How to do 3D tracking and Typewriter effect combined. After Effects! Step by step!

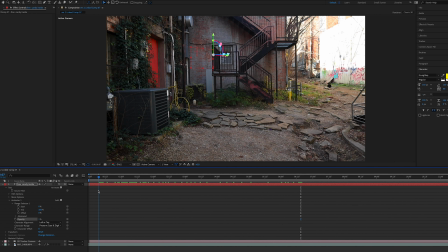(12:25)
I think I would like the starting point to be, let's start at the, you know, when everything is moving a little bit. Right there. Create a point in there. Go a little bit forward. That's like 3 lines of text. Go to 100%.
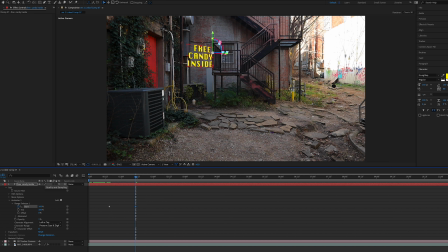(12:45)
100. Sometimes you have to type it. If you drag it, I realize that the mouse changes the values in there. And this is what's happening right now. And we forgot to remove the smoothness.
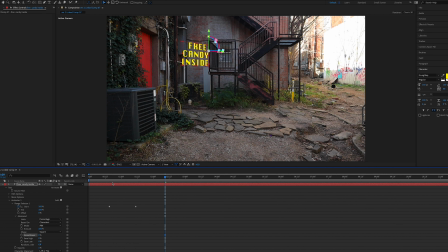(12:59)
So let's change the smoothness to 0, which is lovely. And now we have our typewriter effect.
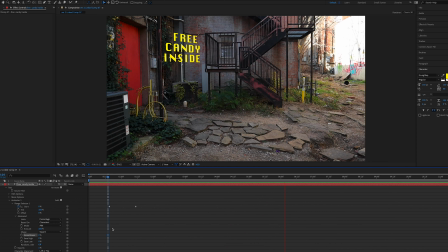(13:06)
If you want to give credits to a director, if you want to reveal some information, that's a good place to do it. And then here, I'm going to remove the text.
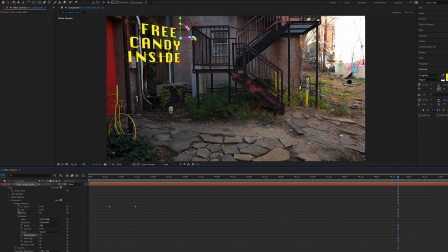(13:14)
So what I'm going to do is going to create a keyframe in there. I'm going to go a couple frames forward, perhaps somewhere like there.
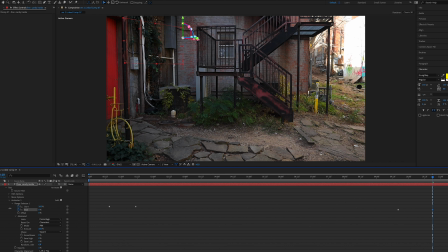(13:24)
Go to 0, render one more time.
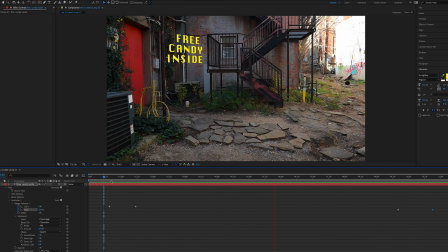(13:31)
This is incredible. The magic you can do with After Effects and a little bit of patience. And finally, let me add a little bit of motion blur so everything looks a little bit more realistic as the camera is moving. I think everything should have motion blur. It's just kind of the way your eyes see.
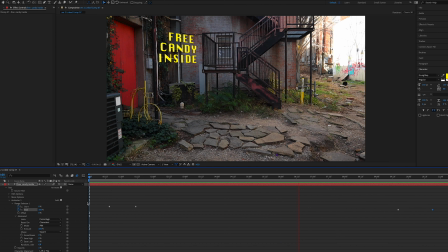(13:51)
More natural, I guess.
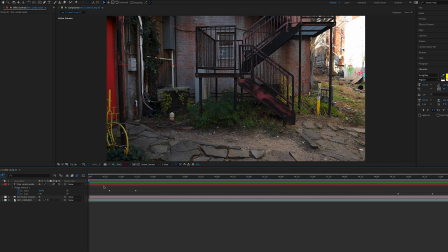(13:56)
And finally, remember to get the U key. If you have a PC or if you have one of those Macs that still have the F keys, I have one of the new ones and it just doesn't come with it. It comes with the bar that it's a pain in the butt to use.
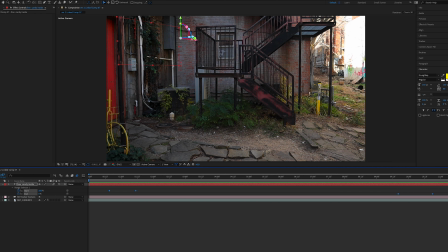(14:10)
Different story, we'll talk about that later. Just go to animation, keyframe assistant.
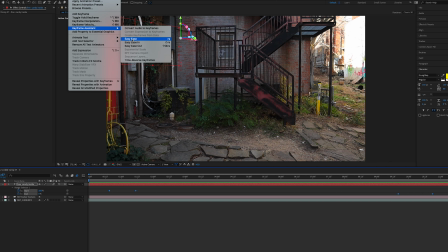(14:16)
If you have the F keys, just hit F9 and it will just ease absolutely everything.
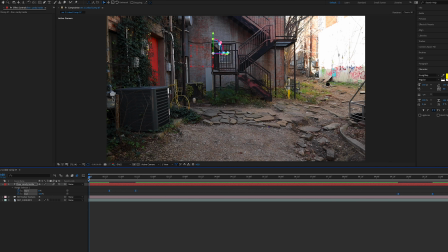(14:22)
If not, just go to animation and select easy ease.
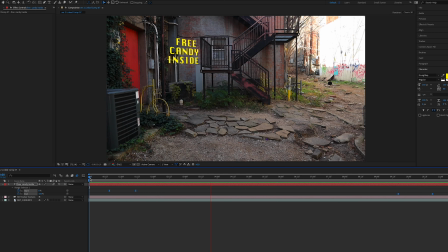(14:29)
And it looks lovely. Simple as that. Then you can keep changing things. You can add more effects.
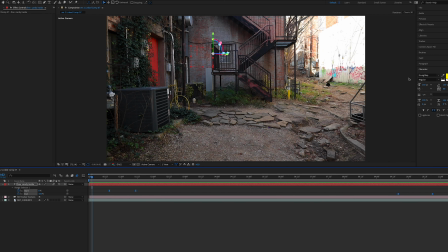(14:34)
You can add a million other things. So if you want to do something else with the text, let me go a little bit back.
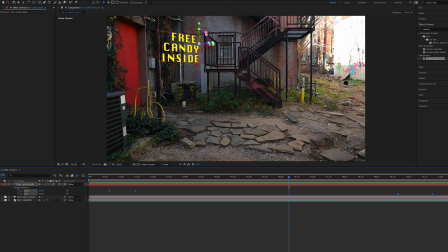(14:39)
Let's find, I don't know. I was fooling around earlier with it and then I found this devil dust effect. I'm just gonna drop it on top. And this is kind of weird, this effect. hold on for it to render.
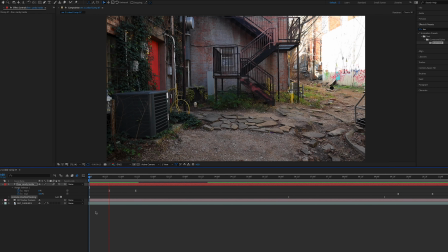(14:56)
And because this messes up your text, which is kind of cool.
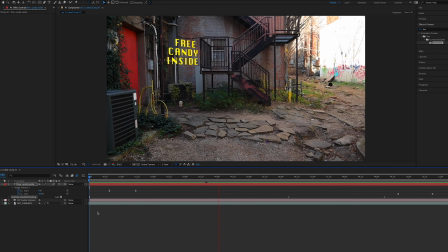(15:02)
Let's see if he does it.
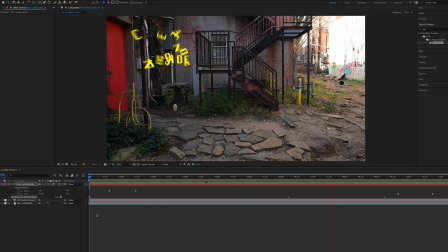(15:06)
And that's what he does. Lovely, isn't it?
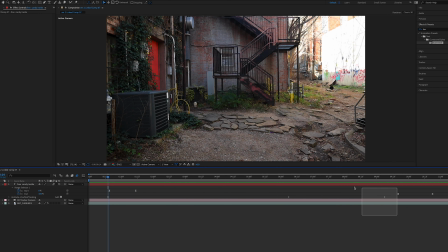(15:16)
That's it. And you can do the exact same thing. Press U, you have all your keyframes in there.
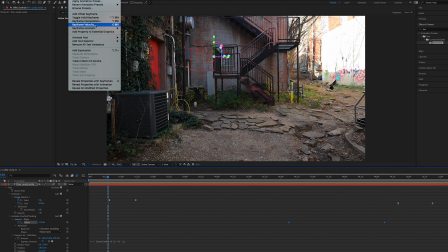(15:23)
Go to animation, go to keyframe assistant. Easy is, I'm gonna make it happen a little bit faster. Gonna go to the beginning. And that's it. That's all you have to do. You can add old TV credits.
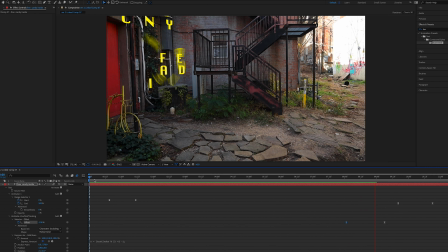(15:41)
You can make it look, you know, disappear, whatever you wanna do. I find this pretty cool, especially if you like to play with After Effects like myself. And that's about it, guys. If you like this content, let me know in the comments. Also, have a great week, everyone. Love you. Bye.